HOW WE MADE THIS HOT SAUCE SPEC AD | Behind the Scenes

Just to create a little more parallax. And it was such a minute move. It was, maybe 6 inches. And then I also had a diopter in front of the lens. So it was the Blackmagic 6K Pro with a +3 diopter, I believe, on a 35mm lens.
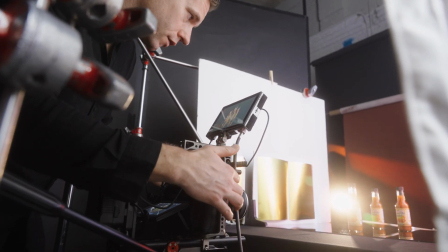And I had to stop down to maybe a 4-5-6 split just to make sure everything was crispy. Yeah. And that was still tricky because things were moving. Yeah, and then you spiced it up in Premiere and After Effects. Yeah, there was plenty of wiggle room because it was such a slow. The pacing of it was great, so it left a ton of wiggle room for me to transition.
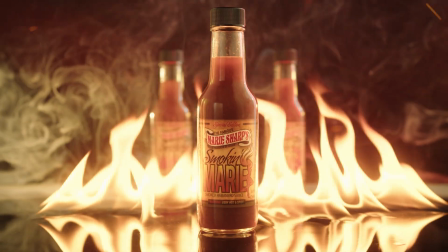A little speed ramp at the beginning of the clip just to kind of bring that framing of the logo to the center, so like you really can get that, because it's quick. It's a quick cut, but it's centered right there, so you can really get the most of it. And then, just that speed ramp out. There was plenty of wiggle room, which was super helpful. For the Morgan throwing her hair back, that was a whole setup in of itself, it looked like.
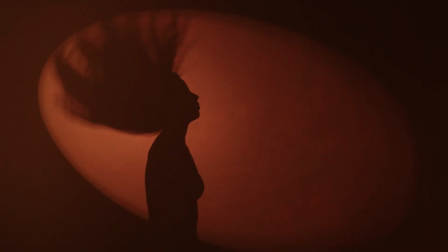Yeah, that was pretty simple. So I had the Amaran 150 with a spotlight attachment on it, just hitting the background,
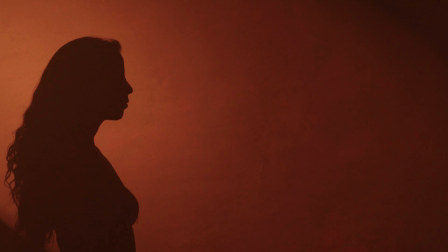sort of a theatrical spotlight look on the background, and had Morgan standing in front of it so that she would be in silhouette.
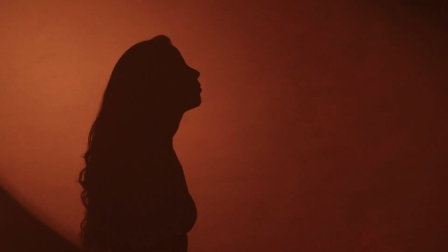And then I had rigged with two Shorty C stands, some Aperture MT Pros in front of the lens. And I had the camera left one flickering. I set the fire effect on that one. And then the camera right MT Pro was just a red hue. And in retrospect, I probably would have had them both going. And then I had the Smoke Genie. I was hand holding that underneath the camera, and the smoke was just kind of coming up. And then I was just panning from right to left. And then you do all what you can practically in camera. Always, yeah. And then the next step is you put it in someone's hands. I can elevate it. Yeah, I just try and do as much as I can in camera.
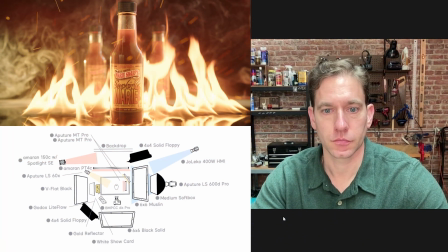As you guys can see, we have this lighting diagram that Ashton did up, super detailed.
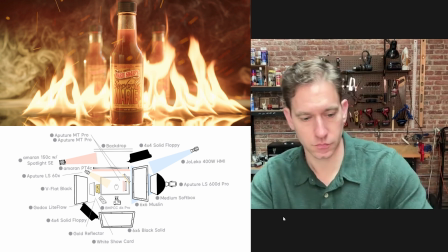Ash, if you just want to go through,
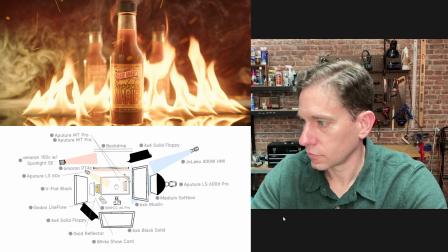how you went about setting all this up, what each light is meant to do, and just give us your thoughts.
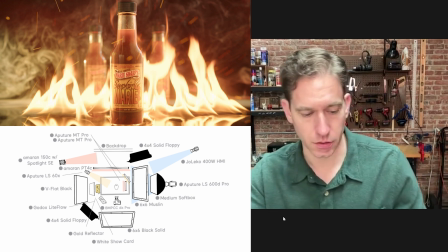Yeah, totally. So I did this in the Citus Link app, which is Aperture's app.
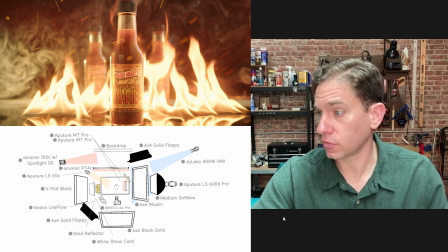And with tabletop cinematography, I generally start with the key light just to get a big, broad brush stroke. And in this case, it's 90 degrees off the camera axis, and it's 90 degrees off camera right.
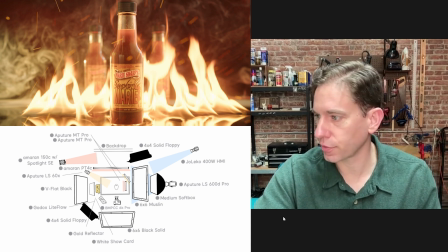And it was an Aperture 600D Pro outfitted with a light dome or softbox, and that was going through a 6x6 of unbleached muslin.
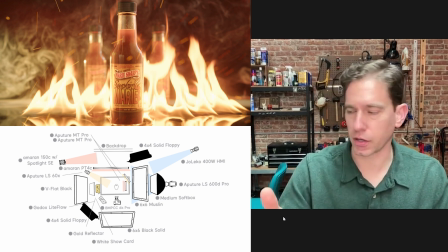So a double break coming from camera right, because it's going through the softbox or the light dome, and then it's going through the 6x6 muslin. Right. So just a big soft source, and I try and get it as close as I can to the product without being in frame, just to make it as big and soft as possible.
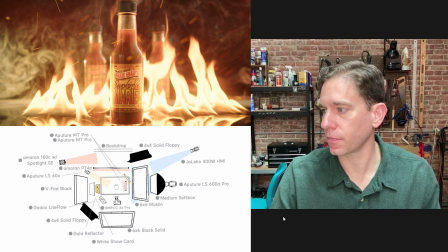So that was the first step, and then the second step for me was to set up a Jolico, which was to the right of the 600 Pro, and it was basically a camera right edge on the bottle.
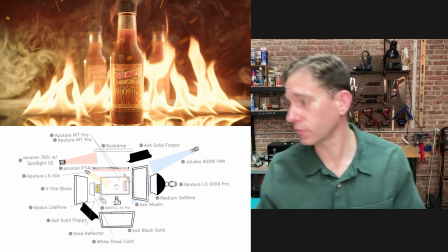And both these units, the Aperture 600D and the Jolico, are daylight, so it was just a big daylight push coming from the right.
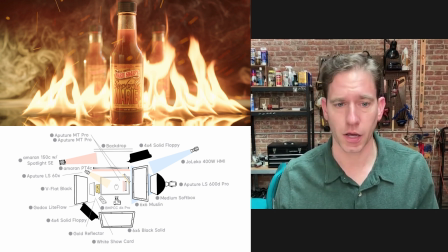Yep. And then so the Jolico, it's a 400 watt Joker Bug HMI, and then it's outfitted with a Lico. The front barrel of a Lico. So you can work the blades in and you can shape the light. And I just wanted a harder edge on the right side of the bottle.
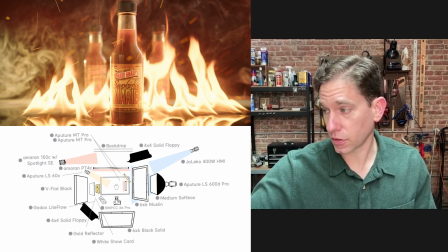And then I had a 4x floppy to the right of both those units, just killing any light that was hitting the background. And then I worked in a background light. So that was the Amaran 150C with the Spotlight SC adapter on it with a red hue dialed in just to hit the background.
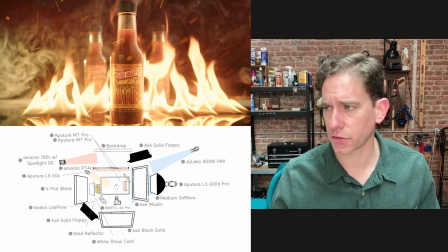Yep. And it was more of a slash, but it doesn't really resonate as well with the smoke and the fire.
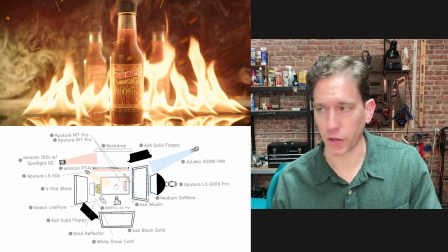So it might be worth showing, everyone the shot we did, because we did do a take without smoke and fire.
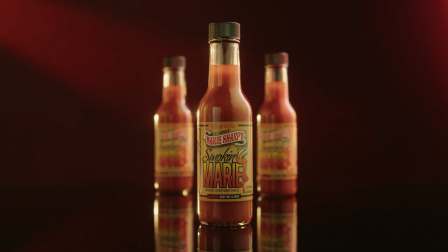That's and right.
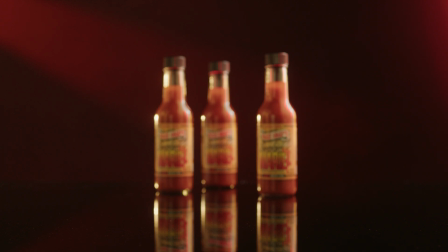The lighting more aware of itself there. So for sure, I think, you can see the effect more of the lighting.
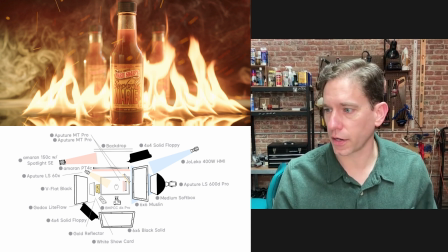So yeah, I did the background light, and then I worked in an Aperture 60X, and that was tungsten,
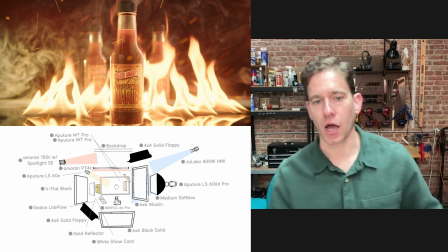and that was coming in camera left, edging out the bottles and just giving them a little bit of a glow,
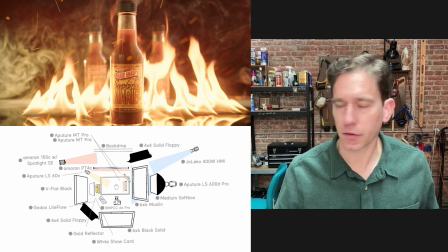giving the sauce a little bit of a glow, because without it, it felt a little dead. There was no life to the hot sauce. You couldn't really register the color, the true color of the sauce in the bottle. Right. Yeah. So then next to that, I worked in the black side of a V flat, and then wrapped around with another 4x floppy.
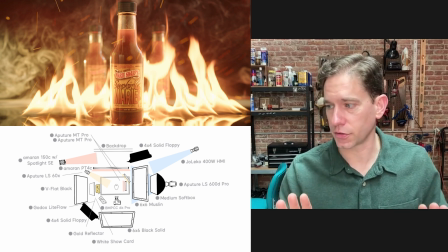And then behind camera was a 6x6 black solid. So it's really just working in either a white or black to make sure you take care of reflections or create highlights.
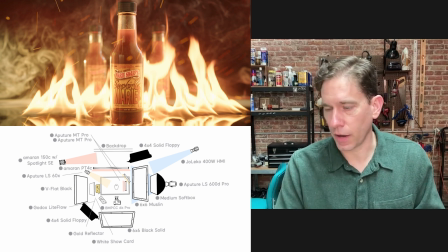Right. And then on the inside of the V flat, I had just some white show card with some gold paper, shiny paper attached to it. Yep. And on the left of the bottle, you can see it's subtle, but it's there.
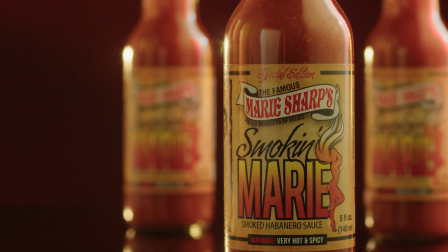There's kind of a gold line going down the left side of the bottle. Yeah. And that's it's a great reflection.
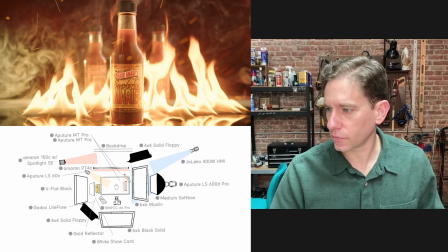Yeah. It's the small things that really add up. Totally. Yeah. It's all these little nuances. And then we had a Godox light flow panel just to the right of that. And actually you can see that reflection. It's more centered on the bottle.
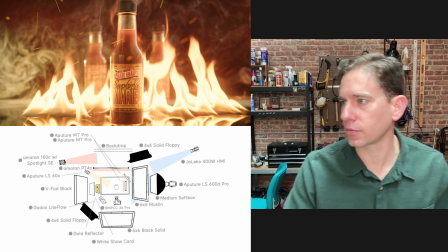It's to the left. It's justified to the left, but it's just above the specialty edition writing in cursive. Yeah. I see it right here.
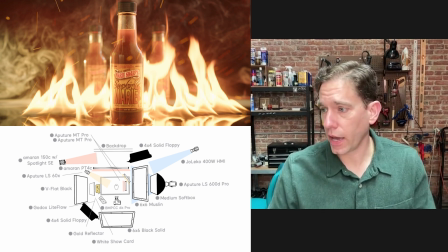behind the table, we had an Amaranth PT4C, 4-foot tube with a grid on it, just going straight up.
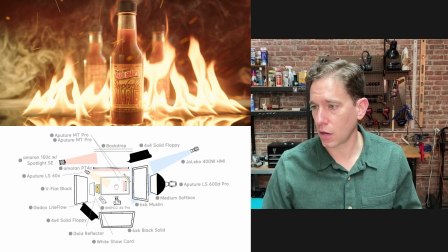And the idea there was to kind of help backlight some of the smoke, which the Aperture 60X also did come in from the camera left side. You can see the smoke on the left. It's got that kind of yellowish hue to it. And then camera right on the table were the Aperture MT Pros.
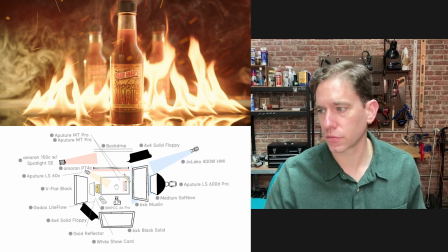One was red, and then one was, it wasn't tungsten, but it was like a golden amber. The red one, you can see some of the red on the, very subtly. And then the Aperture with the golden hue, I was trying to do what the 60X was doing on the left side.
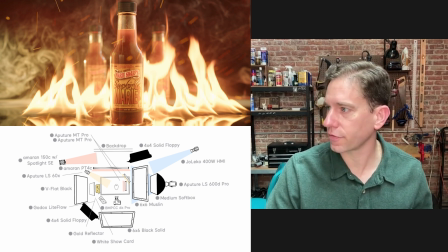Was struggling a little bit to get that effect to work, but it's there subtly. And then after that, it just sort of comes together. I don't know. I'd love to hear actually what you did.
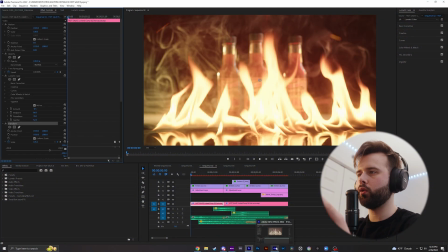So for this first clip, this is the hero shot. I ended up moving the clip into an After Effects composition here and doing a scale.
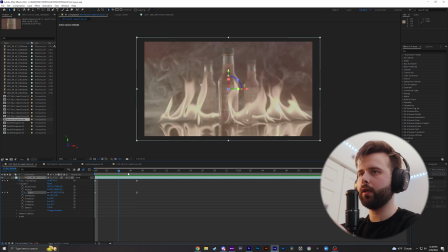Easy eased those to make it nice and smooth.
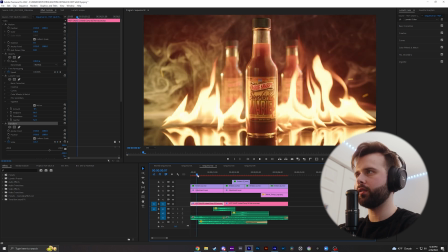I did my speed ramping in Premiere as well because the time for the bottle to come into frame took a little longer than I wanted it to.
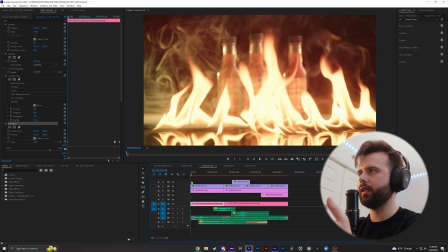So I just speed ramped the beginning here so the bottle came into frame way earlier and used that keyframe to match the bottle coming into the frame.
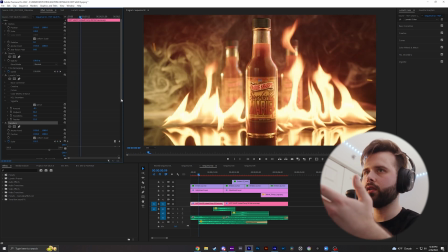Just match the motion with it, using a transform tool here in Premiere Pro.
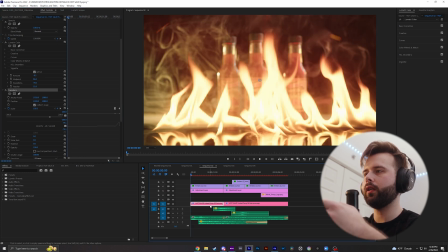Then I used the transform tool here in Premiere Pro on the linked composition just to have a nice constant zoom out,
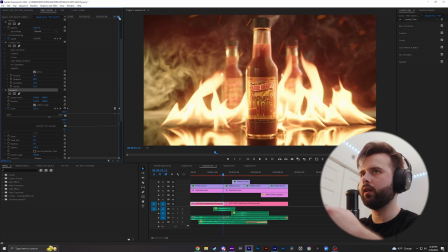so there's a little bit of motion going on. And at the very end here, I do a quick zoom in about 5 frames.
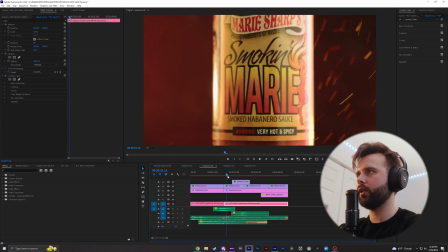As you can see, as we go from this clip, it zooms in from both frames.
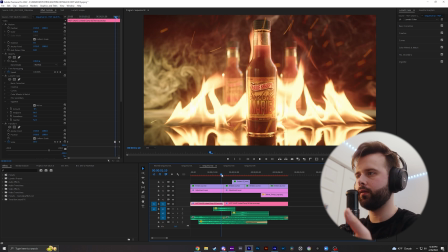So this zoom in at the end is just to kind of help transition that zoom from the first clip into the second clip.
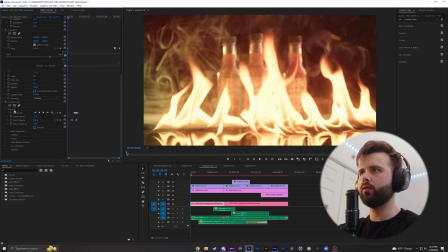So very, very simple stuff. The other thing I did on this clip was I used a mask to mask out the logo here to help brighten it.
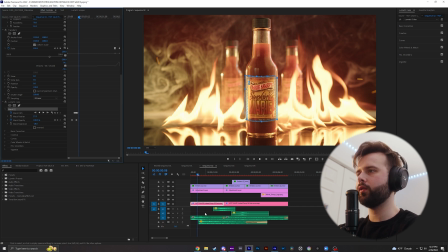As you can see, if I turn it off, it's way darker. So I just used that to brighten that up so you could really see the logo. I just put a Lumetri color on this layer, then I masked it out using the pen tool, and then I think I just upped the highlights, contrast, a little bit of the whites here.